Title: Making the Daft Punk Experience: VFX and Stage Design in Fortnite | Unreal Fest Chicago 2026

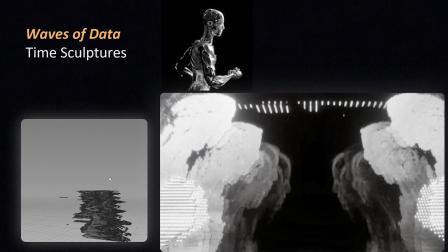But it was essentially a method that we derived of taking
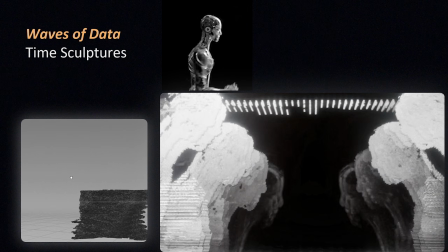a bit of 2D content and then turning it into like this 3D zoetrope effect.
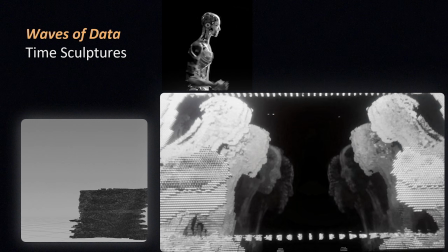So this running robot here, this is from Daft Punk's Infinity Repeating video.
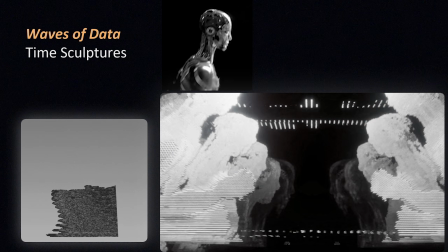So what we did was, again, we went in Houdini. We essentially made a full sprite sheet of the animation.
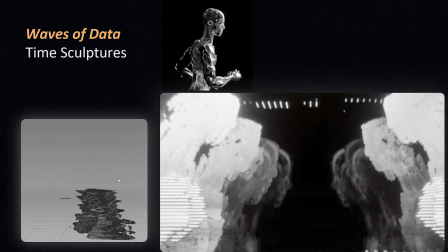Then we masked out anywhere where it was dark. And then we spawned geometry in the areas where it was bright and then baked the base color into that.
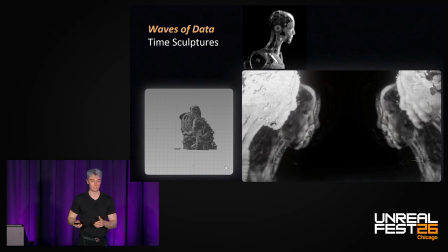Then we take those models back into Unreal, and we just sort of shine a light back and forth down it.
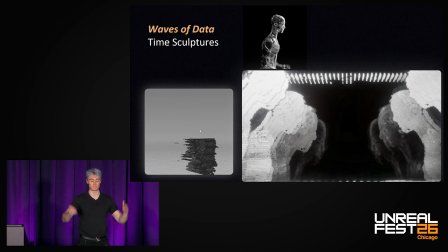This has the effect of illuminating each layer in sequence, but down the depth axis, and then you get this really trippy zoetrope effect.
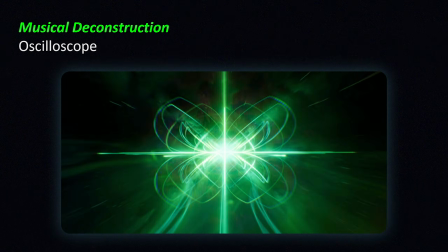Now for my favorite scene, which internally was called oscilloscope.
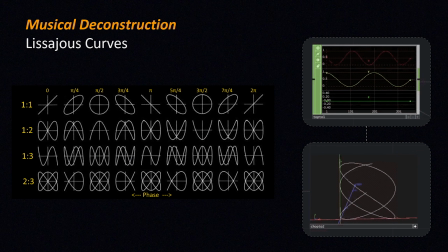So the oscilloscope was based on my most favorite math concept, which is a Lissajous curve. So if you're not familiar, a Lissajous is what you get when you plot several sine waves against each other in each dimension.
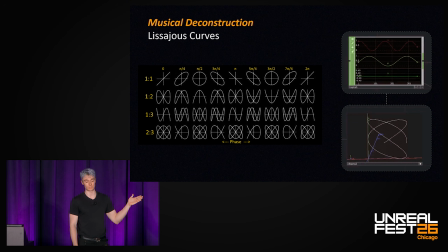So on a two-dimensional Lissajous, which is what these figures are showing, I have one sine wave oscillating on the x-axis, another sine wave oscillating on the y-axis, and when I plot their amplitudes relative to each other,
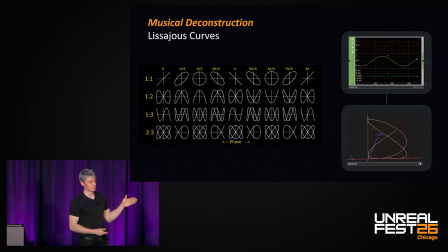I get all these beautiful curves, right? On the left is going to be my frequencies of each sine wave relative to each other, one for the x dimension, one for the y, and then I can also apply a phase or an offset between my two waves.
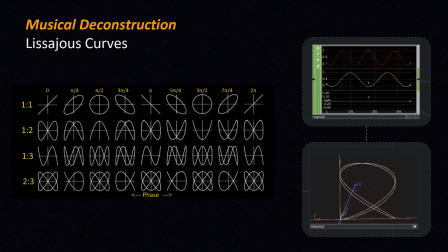Those different parameters give me loads of different beautiful permutations of curves. So yeah, once again, we implemented this effect in Unreal in Niagara.
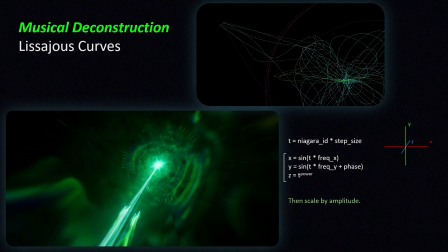On the top right, you can see very tiny dots representing where each particle thinks it is, and then we used a ribbon renderer just to connect all those dots.
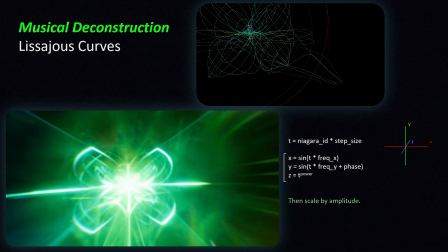The important thing to call out here is that with ribbon renderers, it's going to connect between every Niagara ID in order.
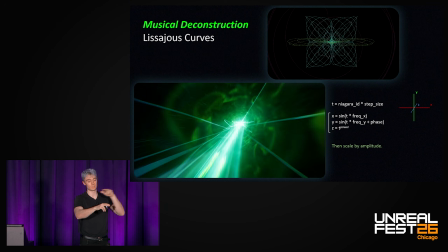It'll go from 0, 1, 2, 3, 4.
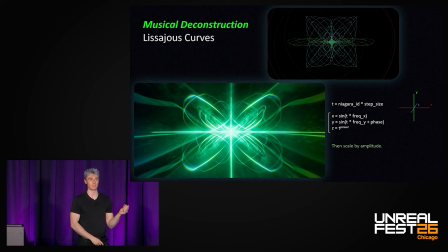So we have to make sure that, similar to how we did the lattice, we're using our Niagara ID to get all of those particles onto these curves in order.
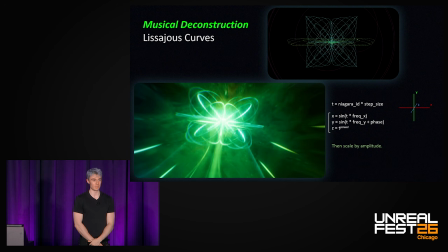So then the math here, this is a parametric equation. You might be used to seeing like y is a function of x, like y equals x squared. In a lot of shader art and procedural art, and just if you're writing in Unreal, we tend to use parametrics. So we have all of our dimensions x, y, and z expressed as a function of t. In this case, t you can think of as our Niagara ID multiplied by a step size. So if I shrink that step size, I have way more detail in my curve. I'm going 0, 1, 2, 3, 4, 5. If I have a very broad step size, I want to optimize my effect later. I'm going 0, 1, 2, 3, 4.
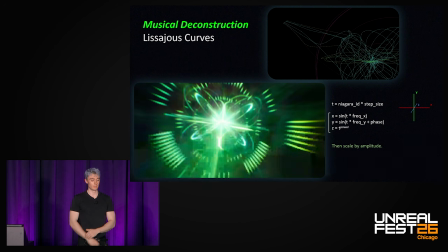And as I increase that value, I'm stepping through the curve. Then at our actual math, this is what I was just
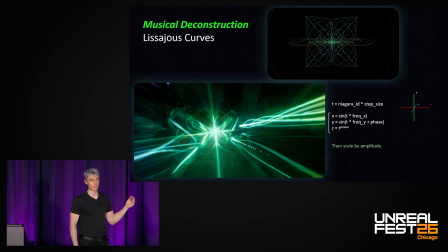mentioning. We have a sine wave on x. We have a sine wave on y. They each have unique frequencies associated with them. And then I'm also applying a phase offset to one dimension. Finally, for z, z in this case I'm using as depth.
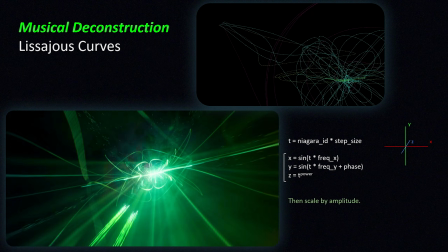Here I'm essentially just, as I'm drawing out this curve, I'm also walking forward in space. I'm just increasing my z value as I'm drawing out the curve.
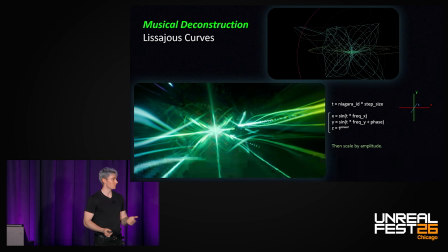And this was great for contact because you're constantly hurtling forward.
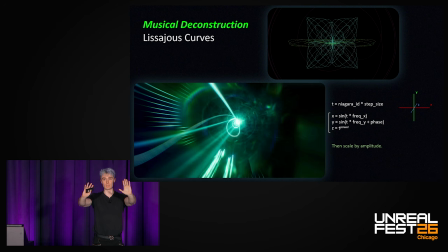We wanted the effect to be visible out in the distance, but also be parallaxing out towards me.
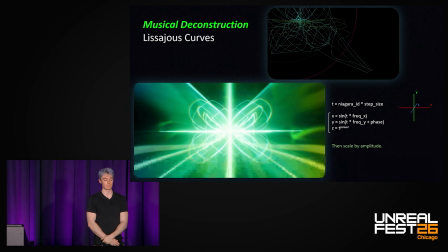So that's why we did that variation of the math.
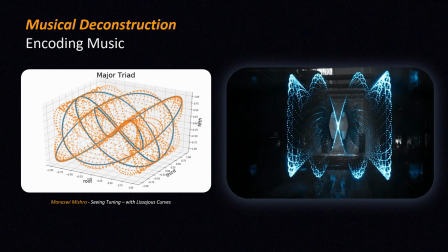Okay, the reason why I love Lissajous so much is because they can encode music. So if I'm on a piano, I'm going to play a major triad, which is like your classic C, E, G chord. It's going to be very bright and cheery.
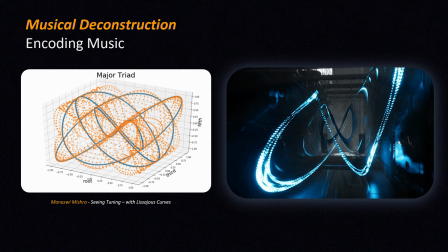Each one of those notes has a root frequency associated with it that I can plot as a Lissajous.
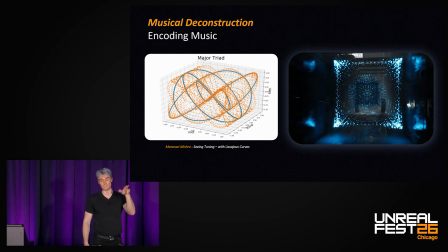So I have C here oscillating, I have E up, and then I have G going into the depth. If I plot all of those amplitudes, I get this very beautiful 3D Lissajous curve.